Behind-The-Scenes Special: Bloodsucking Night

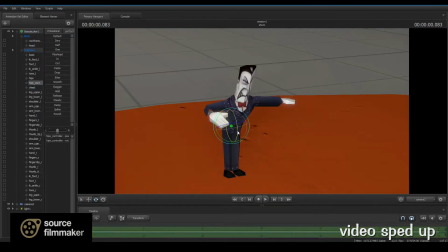[4:14]
I even tested exporting the models for use in the Steam Source Filmmaker software and Unreal Game Engine.
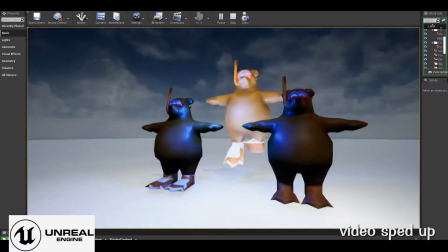[4:23]
These two engines would have been useful for faster rendering capabilities in future animated videos.
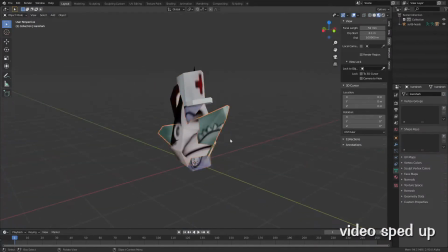[4:31]
To get started working in Blender, I imported all of the models that I wanted to use for the video and made adjustments as necessary. For example, the Bloodsucker used the same head model as the mover and shaker.
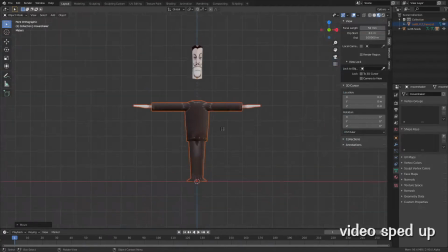[4:45]
The texture image just needed to be changed. The head file contained multiple cog head models in it.
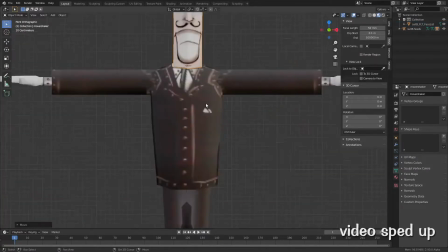[4:52]
I deleted the models that I didn't need, imported the cog suit model, and replaced the texture images.
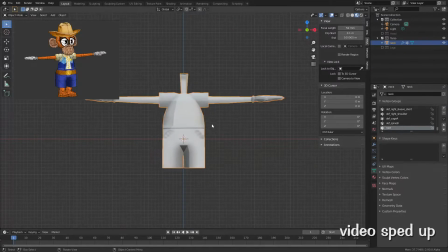[5:02]
A similar process was used to set up the monkey tune,
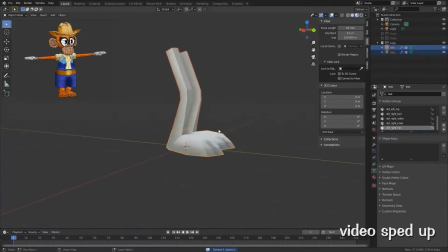[5:06]
but it required 3 different files: the head, torso, and legs.
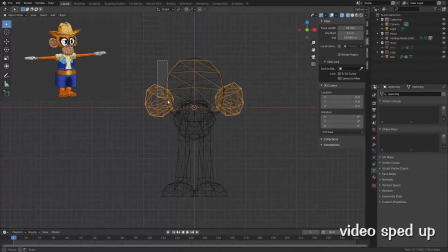[5:12]
Fun fact, the monkey tune in Bloodsucking Night was going to be the main character for my next animated short, Jellybean Addiction.
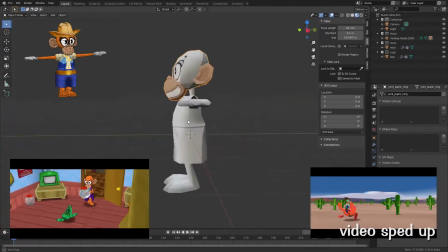[5:21]
I also had him wear a cowboy outfit as a reference to my doodle writing video.
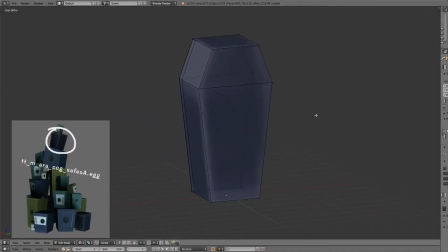[5:26]
The Bloodsucker's casket was actually a modified cog safe. I adjusted the game model to look like a casket.
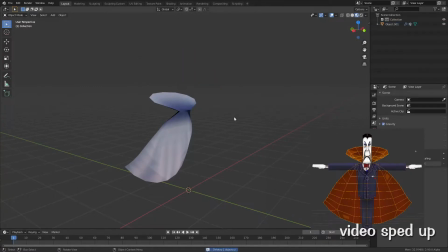[5:38]
For the Bloodsucker's cape, I adjusted Mickey's Halloween cape model to fit the cog and recolored it.
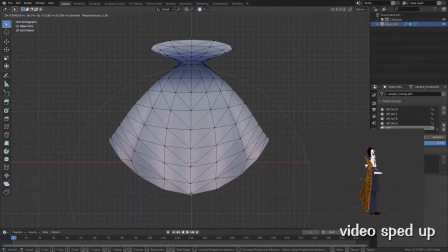[5:47]
Adjusting existing game models was helpful in saving time and keeping the art style close to the original game.
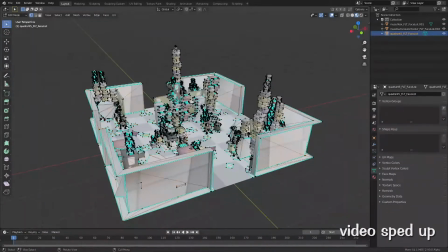[5:56]
I also needed to adjust the cog office environment model for the setting.
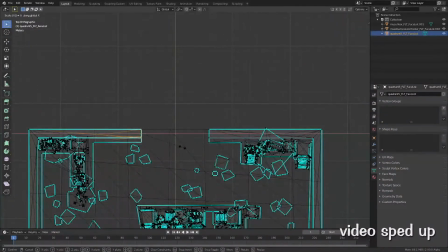[6:05]
The walls needed to be taller and fit together to enclose the area.
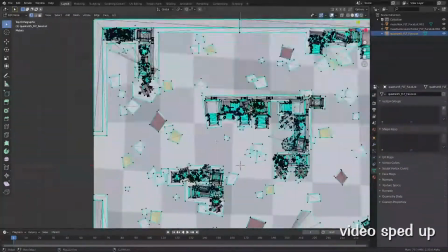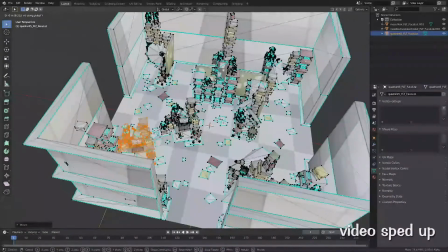[6:15]
Office equipment needed to be duplicated and placed around the scene for a visually crowded feeling in specific shots.
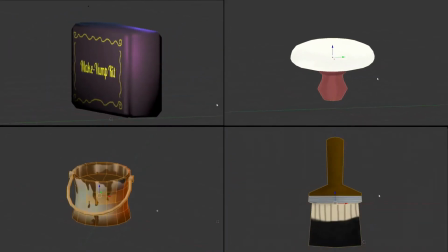[6:24]
Some models that I needed for the video were not in the original game,
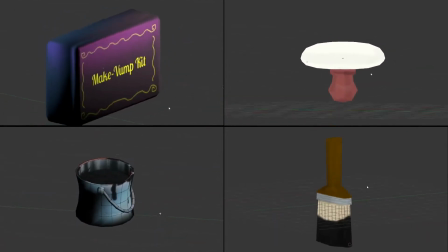[6:29]
such as the makeup kit, powder brush, paint bucket, and paintbrush.
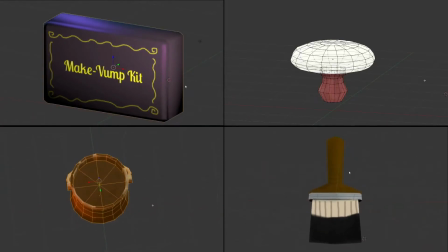[6:35]
So, I created these models and texture images in Blender.
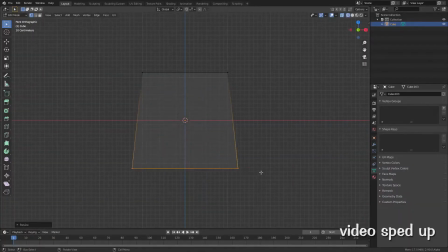[6:40]
For example, I created the paintbrush by starting with a cube and making adjustments to its height, width, and depth. Then, I added more edge loops to change the shape of the model. I duplicated the top plane of the brush to begin modeling the handle.
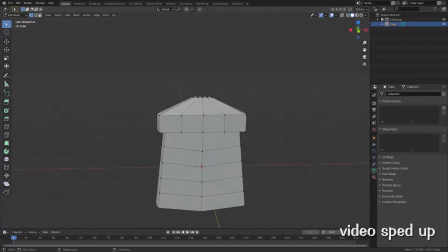[6:59]
The process is basically adding points and edges, then moving them around to create the object form.
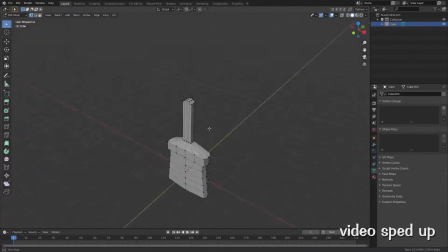[7:07]
I tried to keep the model geometry simple to fit the Toontown game style.
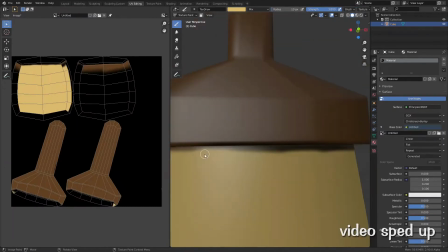[7:15]
To begin painting the texture image, I marked some edges as seams for unwrapping.
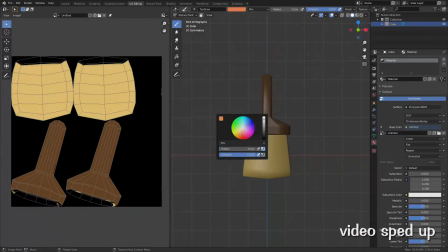[7:23]
Once unwrapped, I created an image texture and applied it to the model. Then, it was time to paint.
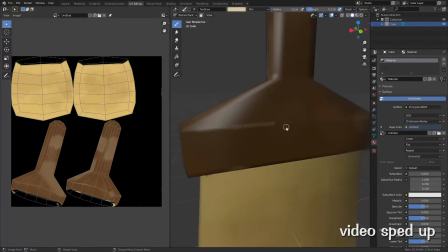[7:30]
I painted the texture by selecting brush colors and opacity levels and then moving the viewport around to paint on different areas of the model.
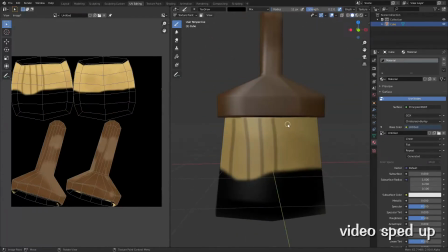[7:40]
I tried to keep the textures simple with a color palette that fit the game style.
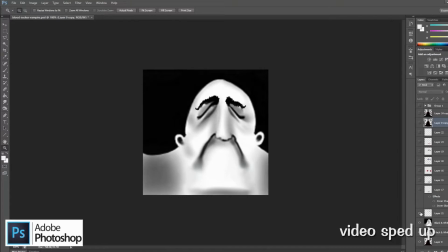[7:47]
I adjusted the Bloodsucker's head texture image in Photoshop. Working in layers, I was able to get his vampire makeup on the way I wanted it.
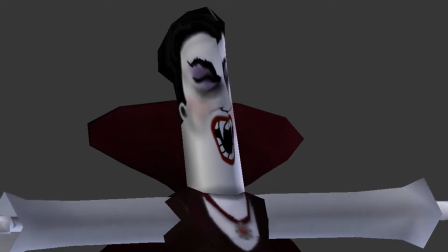[7:57]
I had tested a texture image with a wider mouth and longer vampire teeth but decided to go with the tamer version.
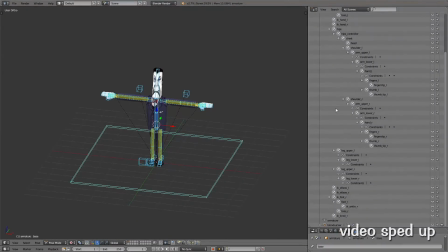[8:05]
At that point, the character models were ready to be rigged with armature bones and weight painted. Armature bones helped in moving parts of the model geometry for animations. For example, a character's head model geometry would be assigned to the head bone.